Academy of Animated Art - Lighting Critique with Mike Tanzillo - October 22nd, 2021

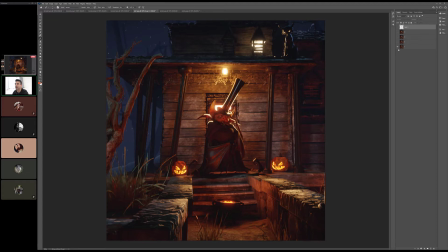4:14 So Kat, we were looking at, we were looking at the brightness around the character's face. So this is kind of zeroed in just on that. So we've got 1, and you talked about increasing 2, 3, and 4. So 4 was like the brightest possible. Like this was what I suggested yesterday, which is go brighter than you think is even possible.
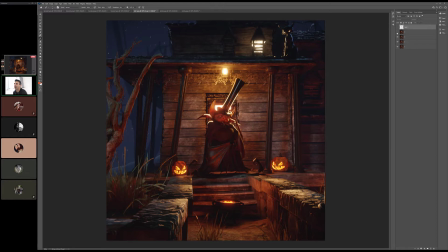4:33 So I think it's I'm actually leaning towards the top level ones. But the one thing about once we get really bright is that it starts to flatten it out.
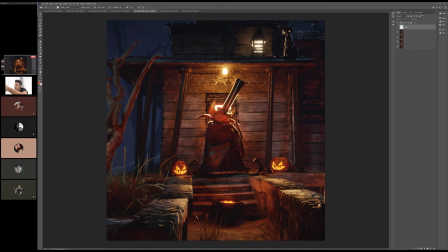4:46 So I would almost take that light that's on the character and kind of, it doesn't really matter which way you go, but just like push it one way or the other a little bit, to the right or to the left, just to get a little more shaping. And then the other thing that I did, and I just kind of mocked this up, was I took this brighter one and I just desaturated it a little bit,
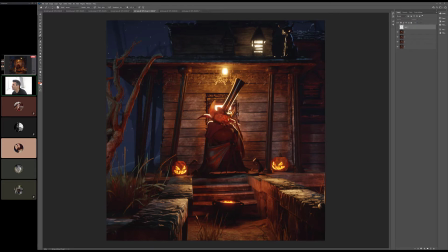5:02 because like once you get brighter, like the reds really start to kind of haze out. So I just desaturated it and then added a little contrast in the darks too. But I think that I think that's pretty much it. So just a little more shaping, in the light's direction,
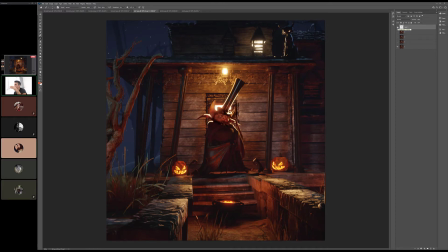5:20 a little less saturation in the color, and then use one of those brighter intensities. Now, one of the things, I had a feeling too when I was making this. I'm like, he's gonna want to see it brighter, so I'm like, I'm just gonna crank it to like 4,000.
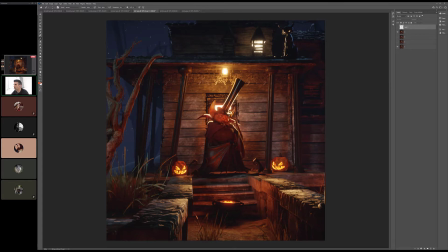5:33 Yeah, you know my style, man. So the one thing you have to watch out for is that the fact that we're now kind of seeing it on the background a little bit. So you may just need to soften if you just soften the edge of the spotlight, it's less noticeable.
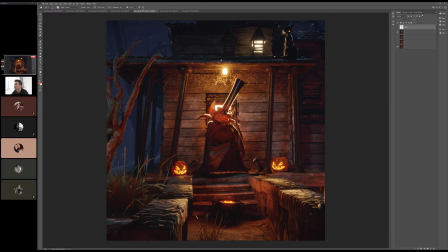5:49 Yep. Cool. No Great. problem. Yeah. I can do that. Great job with that. That's so so helpful. All right, and then we've got everybody online today. We've got Kelvin and Mindy here as well.
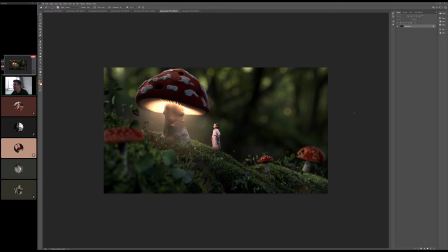6:00 So Kelvin, so some minor tweaks here. How are you feeling? Is this are you anything else you want to update? No, if nobody else has notes, then I'm pretty happy with where it is. I noticed Forrest had
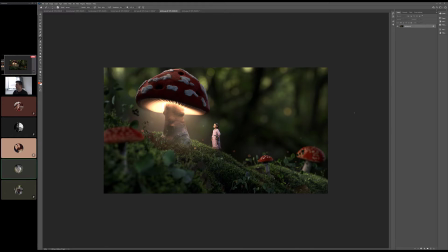6:18 said yesterday maybe to just soften the edges of the white displacement in Photoshop. I'm not sure what about that. I'm not sure. I think it's not a. I mean, that's more of a. Because I don't.
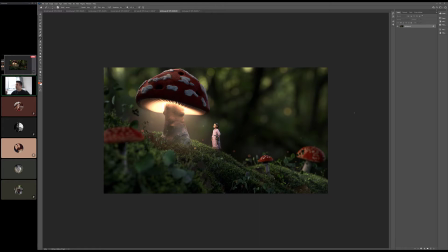6:34 That's less of it being right and wrong, and more about it being like your personal preference as the creator, right? Like, do you want it to be more of a hard edge, or do you want it to be more of a softer like transition between the two? It's like at that point, it's just about what look you're trying to create. Because I think either is successful.
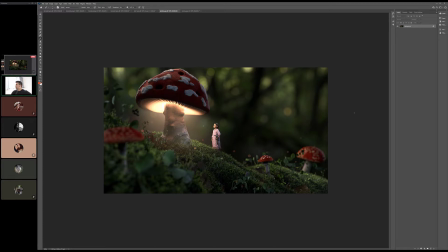6:52 I think it's a good. It's just a good thing to consider, you know. But from my standpoint, and I'll shut up for a second to see if anybody else has any notes. Okay.
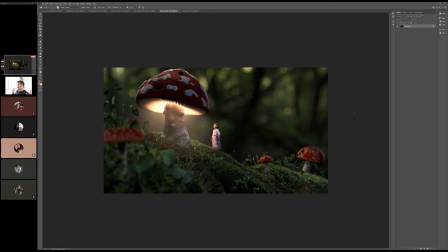7:05 From my standpoint, I think it looks great, and I'm ready to clap for it. So it's up to you. If I start banging my hands together. Yeah, no, I'm pretty happy with where it is. Cool. Yeah. Great. All right, you guys ready to unmute yourself and give Kelvin a little round of applause because he deserves it on this one.
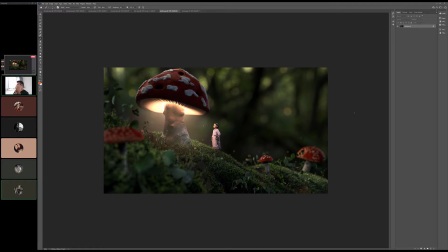7:22 All right. Woo! All right, good job, man. This looks so good. Really, really, really great stuff. I love the addition of the dust particles really helped too. I was like I had a kind of a ooh moment when those first popped up. Yeah. So I'd love to add this to the Hall of Fame with the other Mushroom Girl, but if
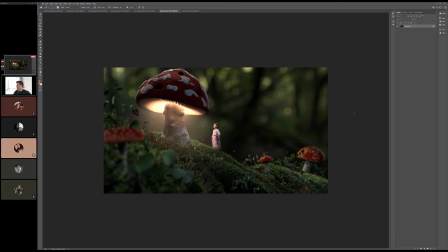7:43 you're done with it, I'm glad. I'll be proud to upload this one. But if you want to make some changes, if there's still things you want to tweak, let me know and I can hold off. It's up to you. I'm just trying to think. He said blur the edges of the.
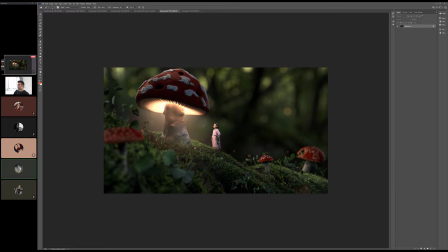7:59 I think he said blur the edges of the white displacement. Maybe. Mm-hmm. Yeah. I wonder if. I'm just trying to think what it is on that. It would be nice if he was available today.
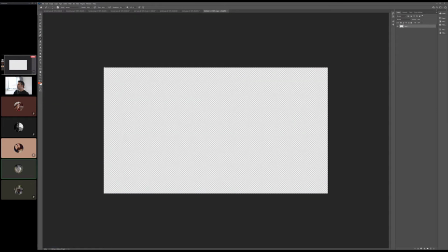8:11 Obviously he's busy, but so basically, yeah.